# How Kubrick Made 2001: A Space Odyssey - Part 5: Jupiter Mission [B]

So I go free fall toward the lens down here and the Rastabat up there is waiting for that big knot to reach his very gloved hands. When it reaches his hands, he jumps off the platform, hurtles to the ground.
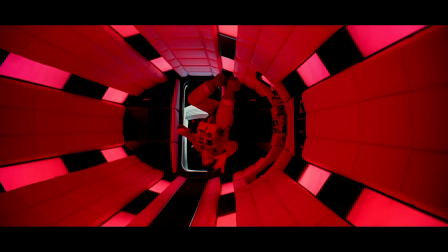1257s
I go hurtling back up to the ceiling, and then he's waiting for the second knot, and again he lets go and I go hurtling back. So that's how I got that kind of bouncing back and forth, if you saw." This scene is actually scientifically accurate.
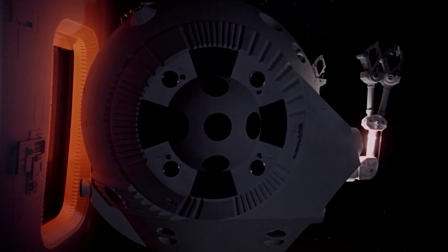1270s
A human can survive in the vacuum of space for at least a minute. You won't explode or freeze solid or anything like that.
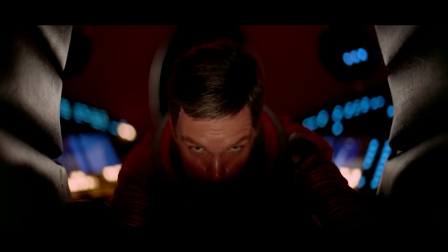1275s
The only thing is that Dave should have exhaled his breath instead of inhaling, because the vacuum would suck all of the air out of his lungs.
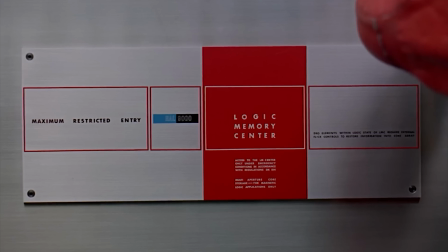1281s
And now we reach Hal's demise. eyes.
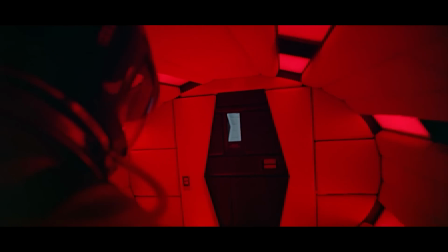1283s
All of these handheld shots of Dave making his way to Hal's brain were done by Kubrick himself and that shot from behind Dave where he walks to the ladder was all one shot.
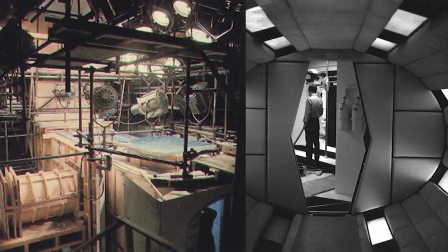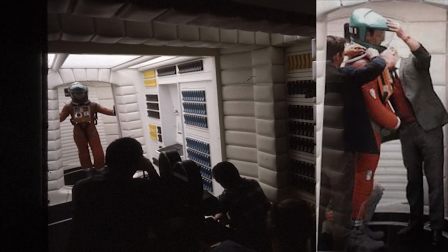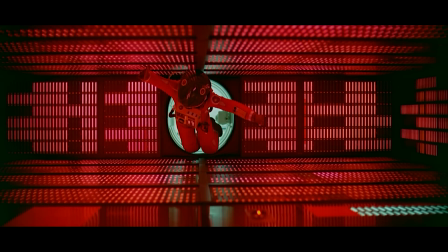1305s
In this first shot inside Hal's brain, Keir DeLay was hanging upside down. That way, his body would hide the wire he was suspended from and it would look like he was completely weightless.
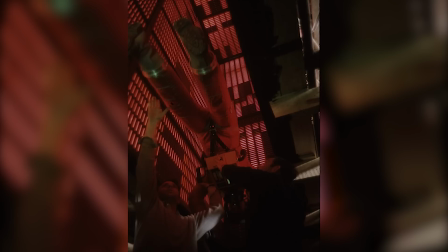1314s
You can get a sense of how the set was oriented by this photo, and if you look closely you can just barely make out the wire.
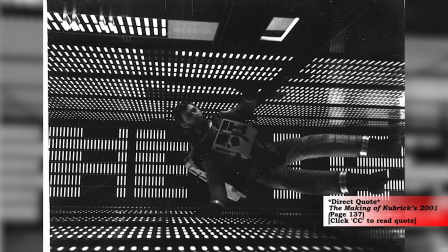1319s
This looks like a test shot with a stand-in. The only major accident in the production occurred when a workman broke his back in to fall from the top of this set as he tried to catch a toppling light.
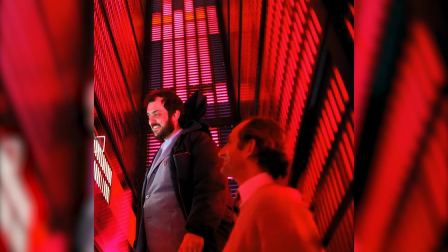1328s
The set was three stories high. In the closer shots, Cure DeLay was just standing upright. For these shots, he would move his body in a subtle way as if he was weightless.
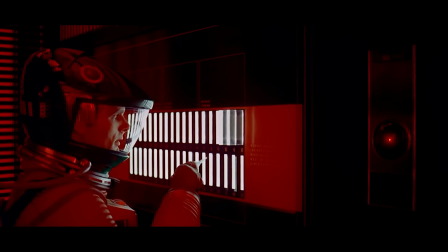1336s
In a previous video, I talked about how Cure DeLay played this scene similarly to the end of Of Mice and Men,
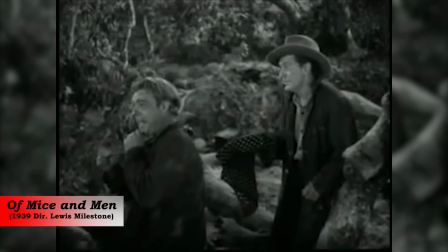1342s
where a man must shoot his mentally disabled friend in order to avoid him being lynched by an angry mob or accidentally killing a young woman.
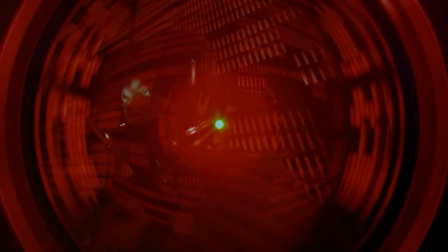1348s
The song Hal sings while being deactivated was a song titled Daisy Bell, which was written in 1892 by Harry Dacker.
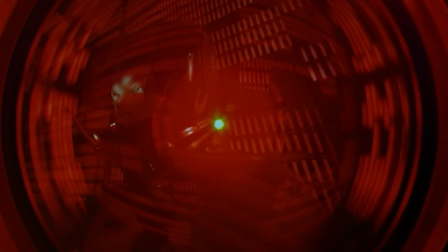1354s
Hal singing this song carries a specific significance as it was the first song sung by a computer,
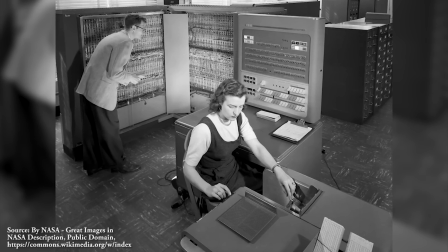1360s
and IBM 704 at Bell Labs sang the song in 1961 as a demonstration of computer speech synthesis.
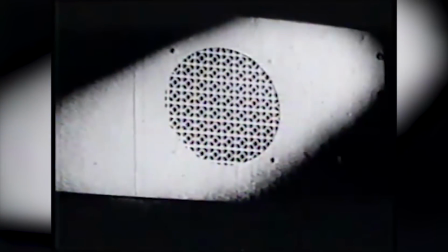1368s Daisy, Daisy, give me your answer too.
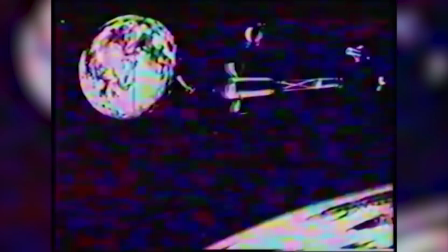1375s I'm half crazy all for the love of you.
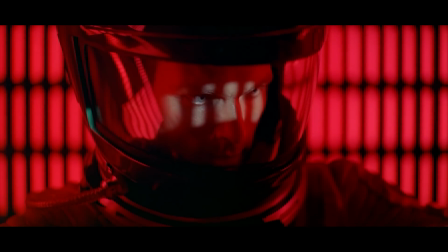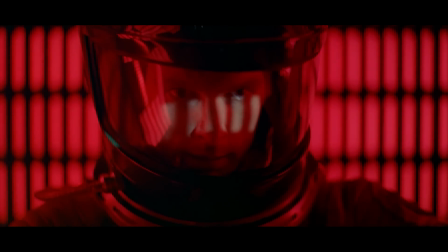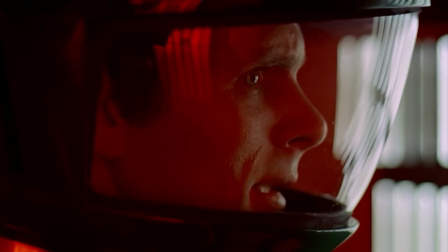1393s
Arthur C. Clarke was at the demonstration, which is why he chose to reference it in the novel.
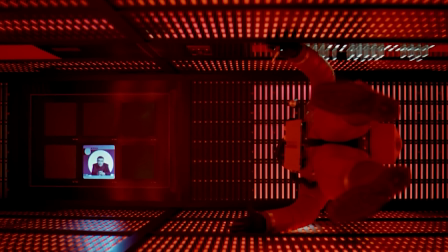1397s
The sequence ends with Dave receiving a video message from Floyd revealing the actual reason behind the mission, so the basic information of the story that needs to be communicated is this.
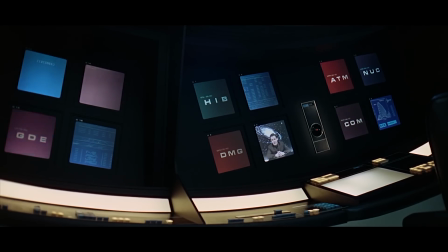1406s
Two astronauts have been on board a ship controlled by an infallible human-like computer for quite some time on their way to explore Jupiter.
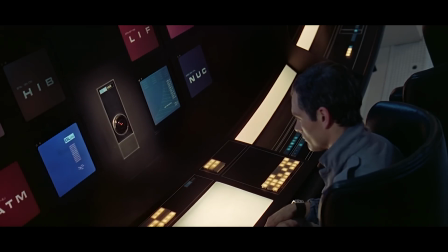1413s
It is suggested that the astronauts aren't abreast of all the information about the mission, which has been shrouded in secrecy.
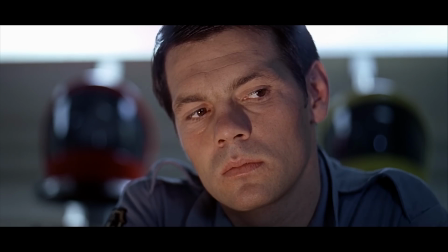1418s
One day, the infallible computer makes a mistake and refuses to accept responsibility. The two astronauts decide that there might be something wrong with the computer and talk about disconnecting it.
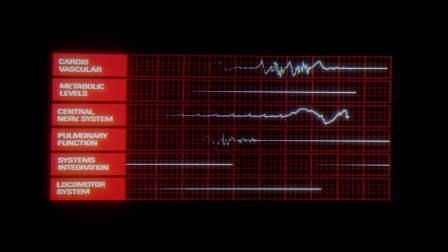1427s
The computer finds out and kills one of the astronauts, as well as those in hibernation, while the other escapes death and disconnects the computer.
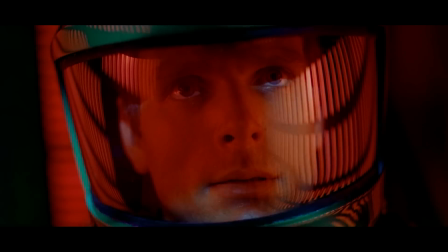1434s
The last living astronaut then discovers the true reason behind the mission. This information is communicated in a couple of different ways.
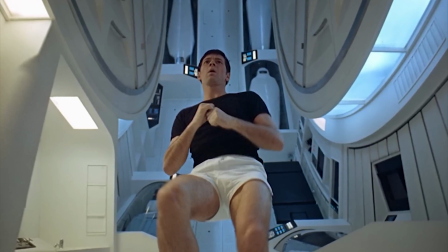1440s
The main way is through montage. We observe the two astronauts in their regular routine, which introduces us to the characters, the setting, and the circumstances.
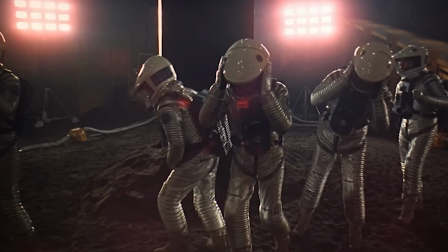1448s
Here, our interest is held by the circumstances that preceded the sequence in the film, as well as a new, strange, and special effects-heavy set.
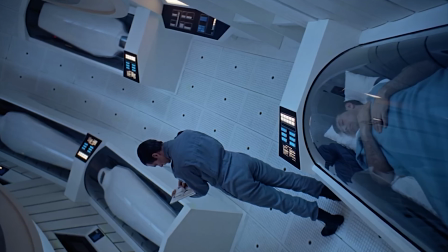1455s
We also become lost in the world of the story through spending time playing out routine procedures that another film would likely shy away from, in favor of a quicker pace.
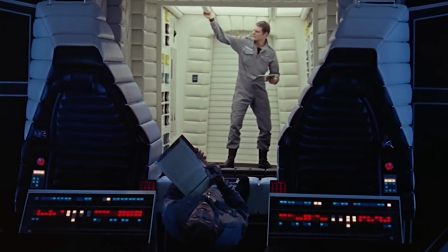1463s
Through the realistic pace that Kubrick sets for us, we become more immersed in the circumstances and the mindset of the characters.
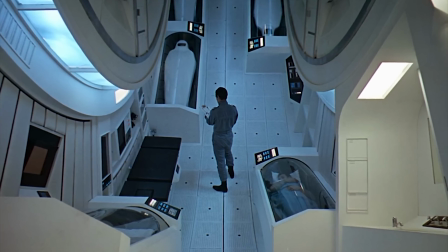1469s
HAL is also a very unique and interesting concept—you'll notice that Kubrick gives us a few key locations to cycle between, and will leave a location and return to it under new circumstances.
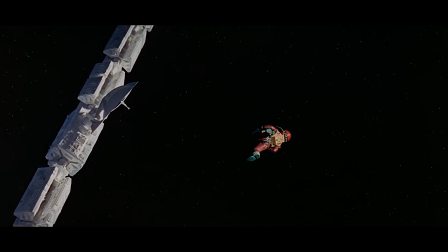1478s
For example, we go outside the ship with Dave to retrieve the AE-35 unit, but when we go back outside the ship with Frank, it is the scene of his murder.
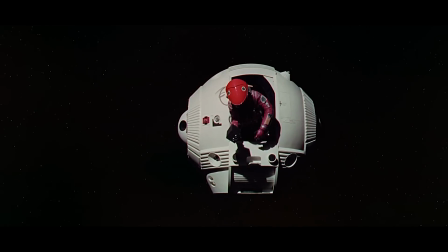1486s
By showing Dave going outside in the pod once before Hal locks him out, we have a certain familiarity with the idea of going out in the pod before the predicament arises.
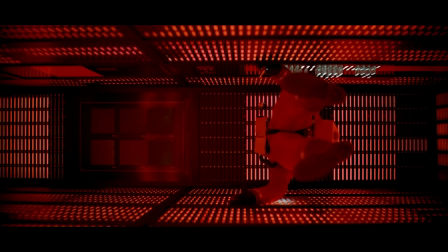1494s
Kubrick also saves the set of Hal's brain for the climax of the sequence. This set is in and of itself a revelation that works alongside the revelations of the scene.
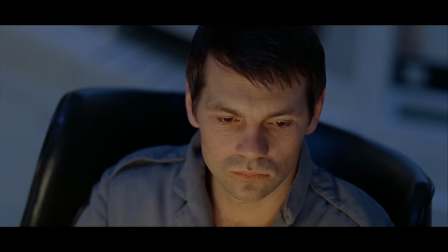1501s
Because there isn't much dialogue, the story is projected onto the actors rather than the actors projecting the story. looks between the human characters and body language can
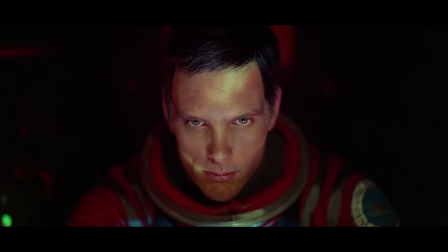1509s
communicate the subtext of the scenes and even the lack of expression and emotion works to act as a vessel for the audience's emotion rather than dictating
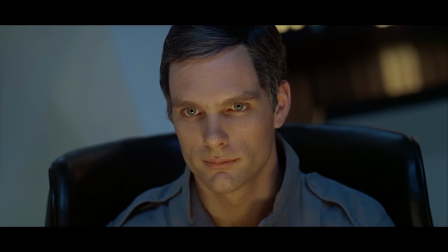1516s
the emotion to the audience.
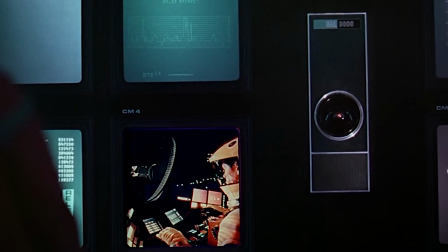1518s
As for Hal, some of the most powerful shots of him aren't accompanied by dialogue at all, but rather the implication that he is watching and the consideration of what he's thinking.
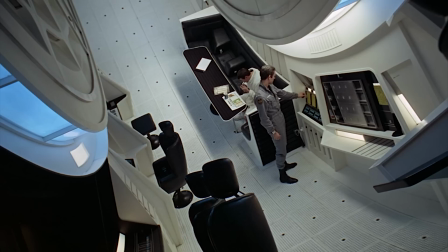1526s
The main shot types in this sequence can be categorized as such—long shots or wide-angle shots most often to show off the set,
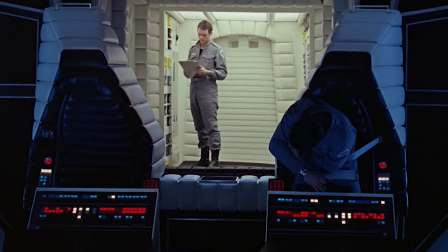1532s
medium or long shots with dynamic blocking or the deliberate, stylized feeling.
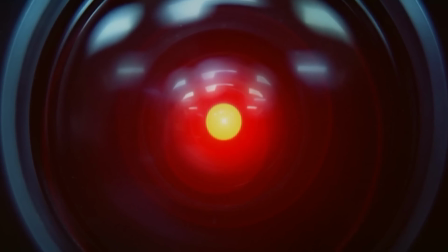1536s
Close-ups with a shallow depth of field—notice how we don't see the full circle of Howell's lens—this feels more imposing, but it also works with the space helmets to feel claustrophobic.
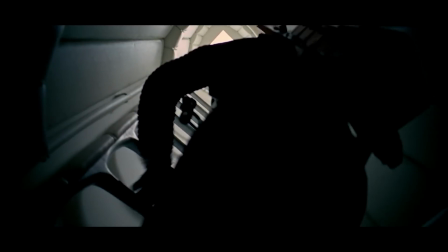1545s
Howell's POV as characterized as having an iris matte, handheld shots in order to feel disheveled and in Dave's mindset,
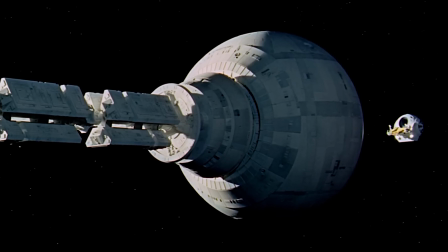1551s
and the special effects shots of models to give legitimacy to the setting. And as Douglas Trumbull said,
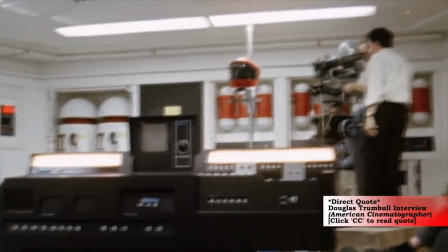1556s
possibly one of the most unusual aspects of the live-action photography on the interior sets of 2001 is that almost
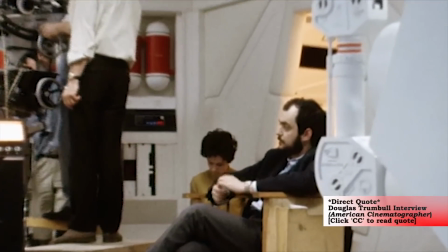1562s
all lighting was an actual integral role part of the set itself and additional lighting was used only for critical close-ups.
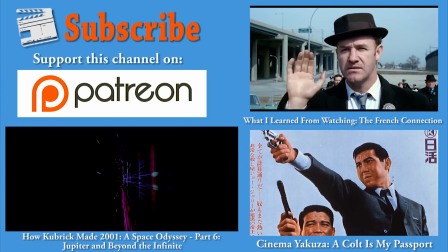1568s
Thanks for watching, I hope you enjoyed it. I have a couple more videos in the works on Kubrick so if you're new here, please hit that subscribe button now because there are plenty more videos on the way for cinephiles like you.
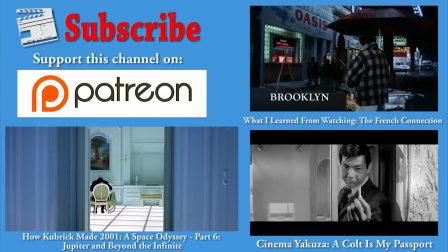1577s
And if you'd like to help me create more videos, please consider pledging to my Patreon. As little as a dollar will help immensely and give you some cool perks.
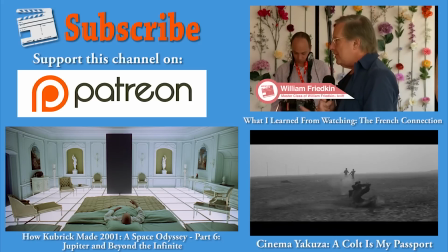1586s
Thanks again for watching.